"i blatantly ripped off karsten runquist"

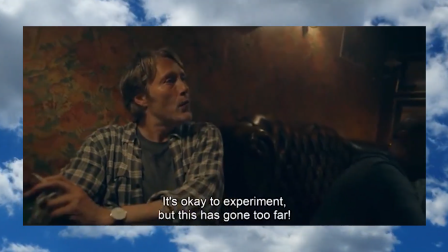This was the first movie I watched in May, and it has continually lingered in my mind for over a month now.
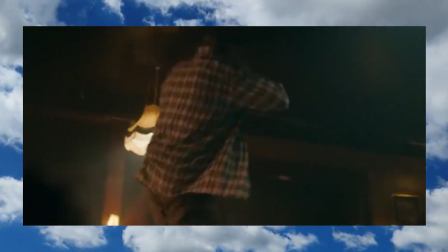I plan to further explore Dogum 95 through additional works by Thomas Vinterberg and co-founder Lars von Trier.
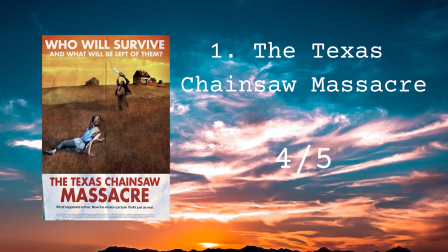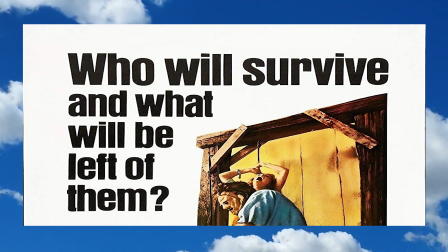Who will survive and what will be left of them?
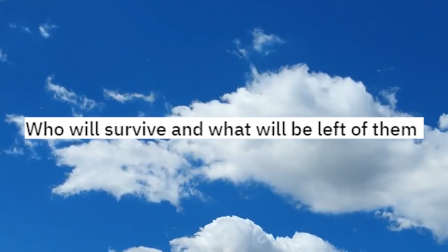This is such a basic yet mystically intriguing tagline for such a horrific film.
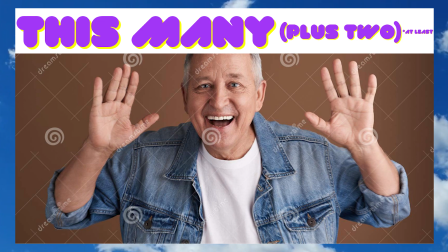Last October, I binge-watched over a dozen slasher movies from Psycho to Scream,
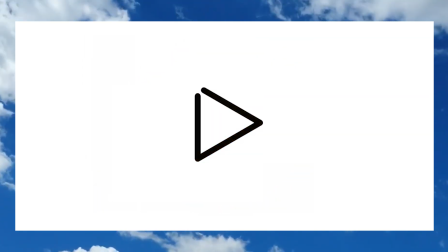yet I couldn't bring myself to watch The Texas Chainsaw Massacre. I didn't know what the film was about or even when it was made,
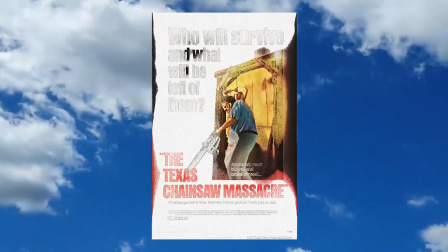but that simple sentence paired with the image of a man wearing a human scalp was enough to make me save the film for another day.
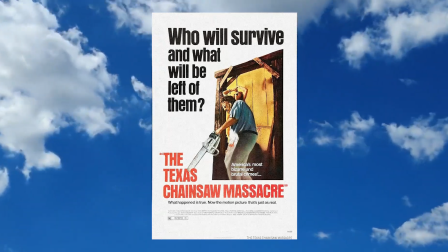Having finally seen the movie, I can gladly report that the poster lived up to its promise.
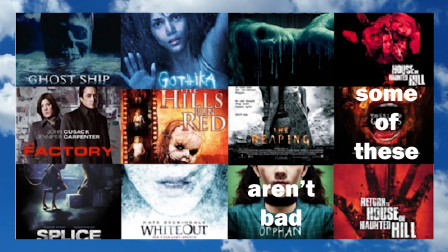The Texas Chainsaw Massacre is a terrifying film. While some horror flicks try to scare the audience through musical cues or a high body count,
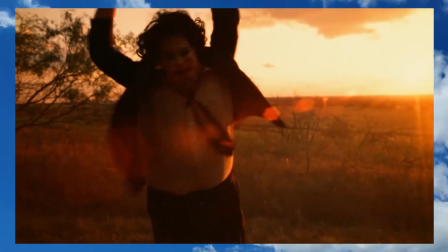Chainsaw creates fear by tearing away the stability present in the basic formulas of filmmaking.
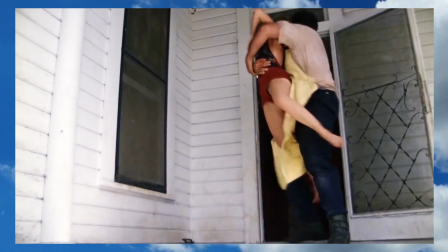Characters are killed off before their plot is resolved, and the lead character simply switches to whoever remains.
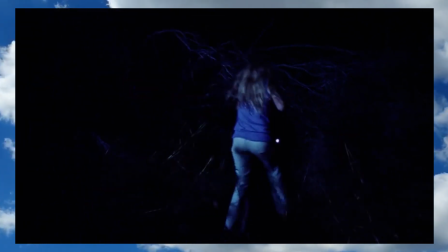This lack of a common structure prevents the audience from predicting what happens next,
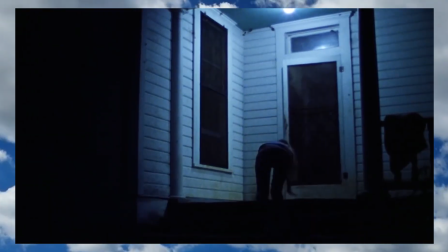which forces the viewer to live in the moment with the surviving cast. The most riveting aspect of the Texas Chainsaw Massacre is the camerawork.
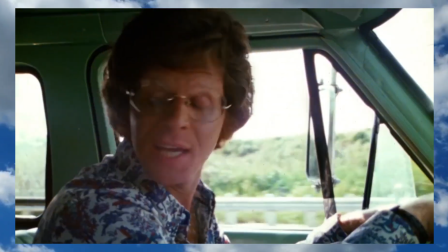From the beginning of the movie, the camerawork is incredibly realistic.
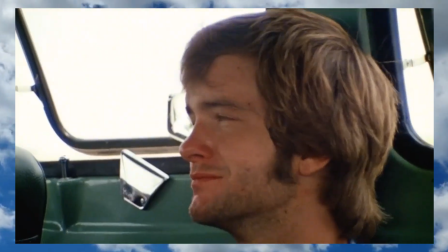The footage is shot on film, grainy, handheld, but relatively steady, kind of reminiscent of a documentary,
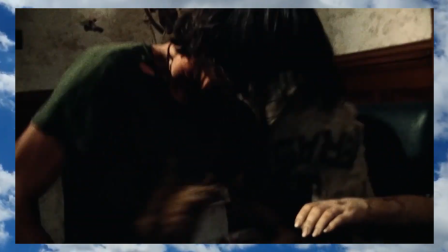but when the characters encounter the insane, the cameraman loses his mind as well.
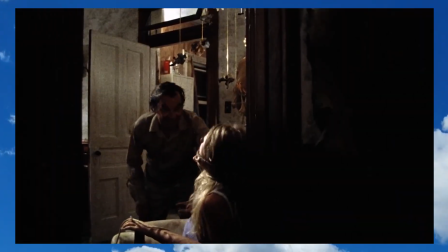A single shot may last for several minutes before a dozen cuts are abruptly placed all within 10 seconds.
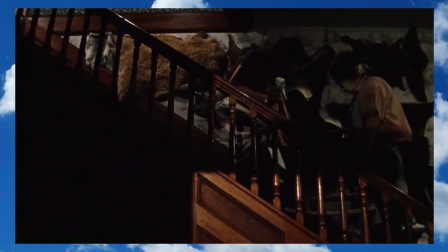Spatial continuity in the 180 degree rule sever with the flesh of Leatherface's victims.
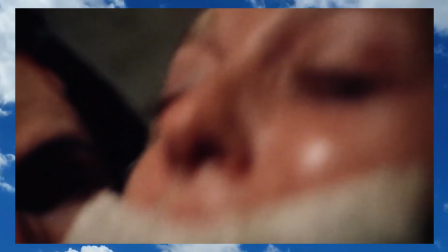The camera twists and contorts in unnatural ways, often obscuring the violence,
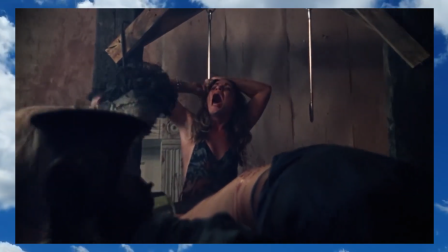yet hearing screams of terror just out of sight is more haunting than showing the gore ever could be.
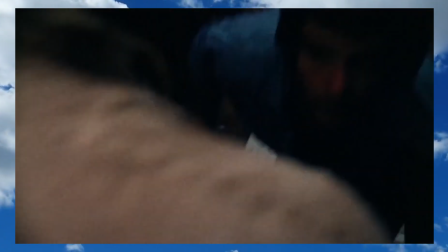This is especially apparent during the first kill when our lead is knocked out,
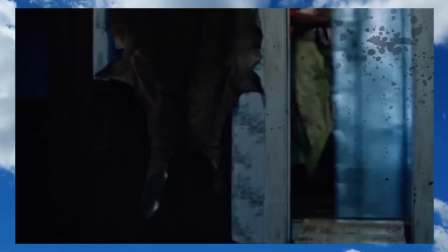bleeding as his body trembles, only for the door to slam in front of the camera as further beating is heard.
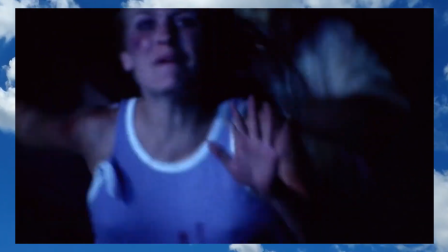After the last living protagonist narrowly escapes death,
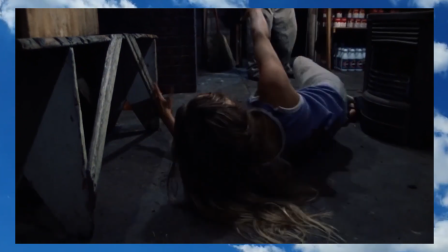these technical aspects briefly return to normality, and I expected her to bandage her wounds in the film to wrap up, but...
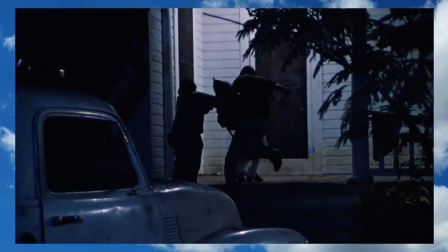The Texas Chainsaw Massacre subverted my expectations one final time, as she is drugged back to the farmhouse she just escaped.
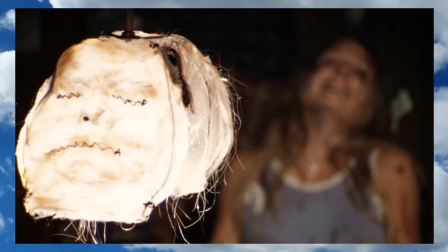By this time in the film, I was fatigued and ready to watch something lighter, so I felt trapped as our lead being thrown back into mayhem.
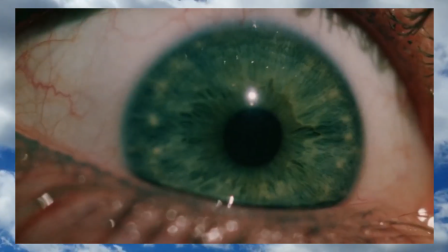Individually, these filmmaking guidelines shatter once more in a scene so exhilarating that I can't do it justice in words,
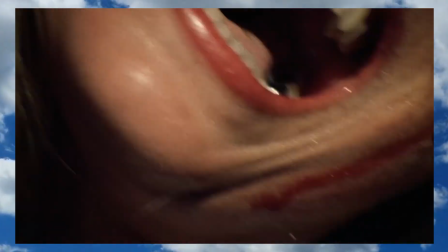and I strongly recommend that you check it out yourself. And... Cut! I hope you enjoyed watching that video as much as I enjoyed making it. If you didn't, I'd appreciate it if you let me know what you didn't care for so I could learn and improve. But if you did, you can always subscribe for more pretentious ramblings from a delusional individual. I'm going to talk about these films real soon, so be there or be square.
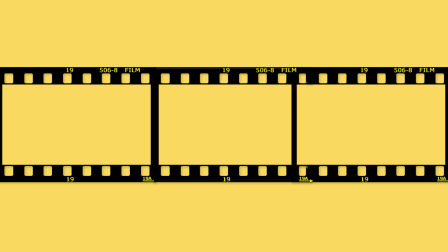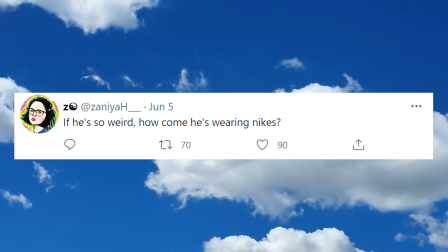This film created twater. Twitter. God damn it.